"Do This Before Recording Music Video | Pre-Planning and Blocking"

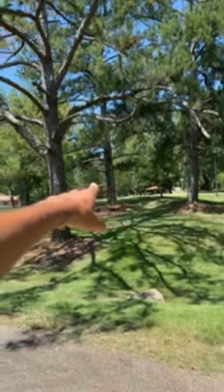(12:21)
You got another light right here in the background. You got another light way down there in the back. That's gonna give it some dynamics.
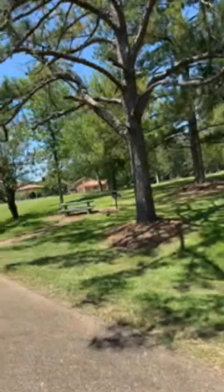(12:27)
Able to blur some of this stuff out, right? And we can still use this light right here.
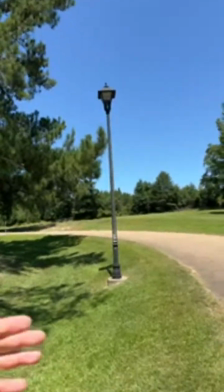(12:37)
Yeah, we could still use that light as a field light.
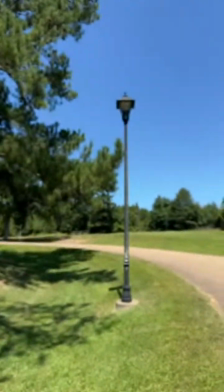(12:45)
So because those lights are probably not gonna be as bright as the light that would be on my camera or that I'm filming with.
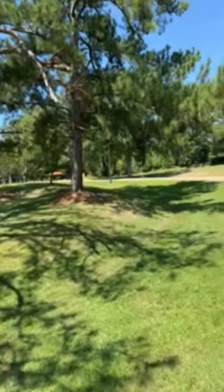(12:53)
So that is
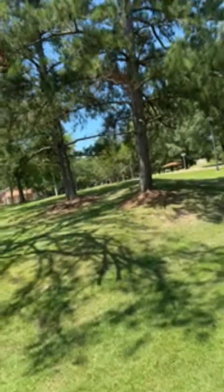(12:58)
and how, if you go and look up the word blocking, film blocking, you will see that this is what they do in Hollywood.
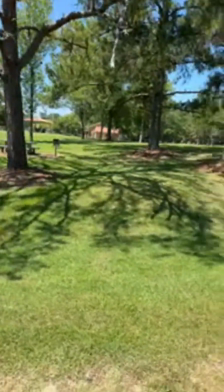(13:07)
Every professional
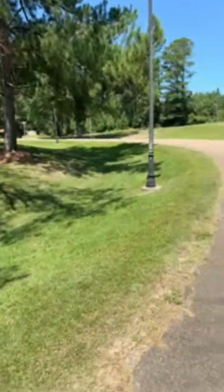(13:11)
cinematographer does what's called blocking, and it's pretty much like planning out where you are going to walk.
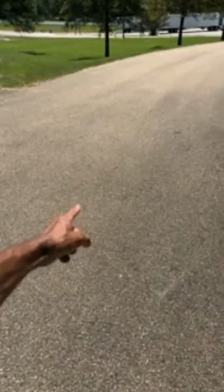(13:17)
You're going to be like, okay, actor number 1, you're going to go from here, you're going to walk over here, and then you're going to turn right there.
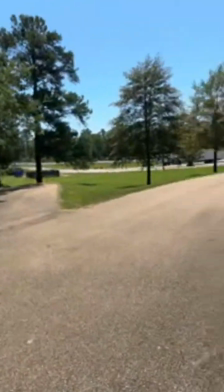(13:23)
And like, you have to know these things, and the reason you have to know these things is because about focus, and then camera,
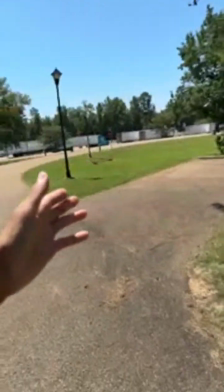(13:29)
knowing the camera person needs to know what moves you're going to make so that he can have you framed up correctly.
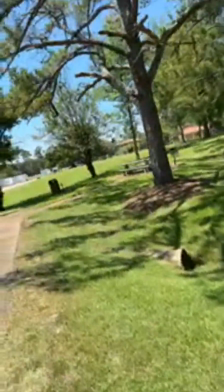(13:34)
See, some of this stuff is probably not important to a lot of people, but
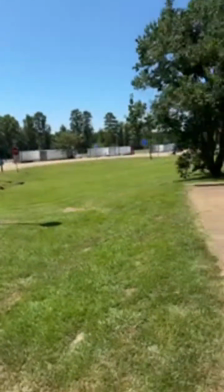(13:41)
if you are a professional filming, this is stuff that
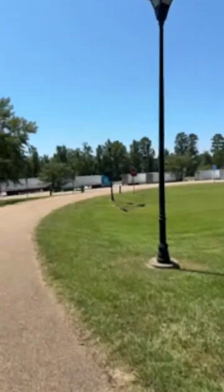(13:49)
people that film would understand why this stuff is so important.
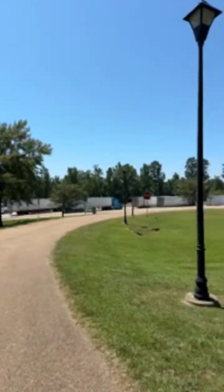(13:52)
See, like I say, even recording, filming, walking down this walkway right here, I could have my person coming around this way,
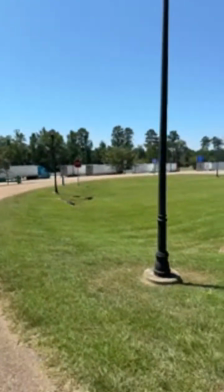(14:01)
and just these lights are gonna give just that, that dramatic effect.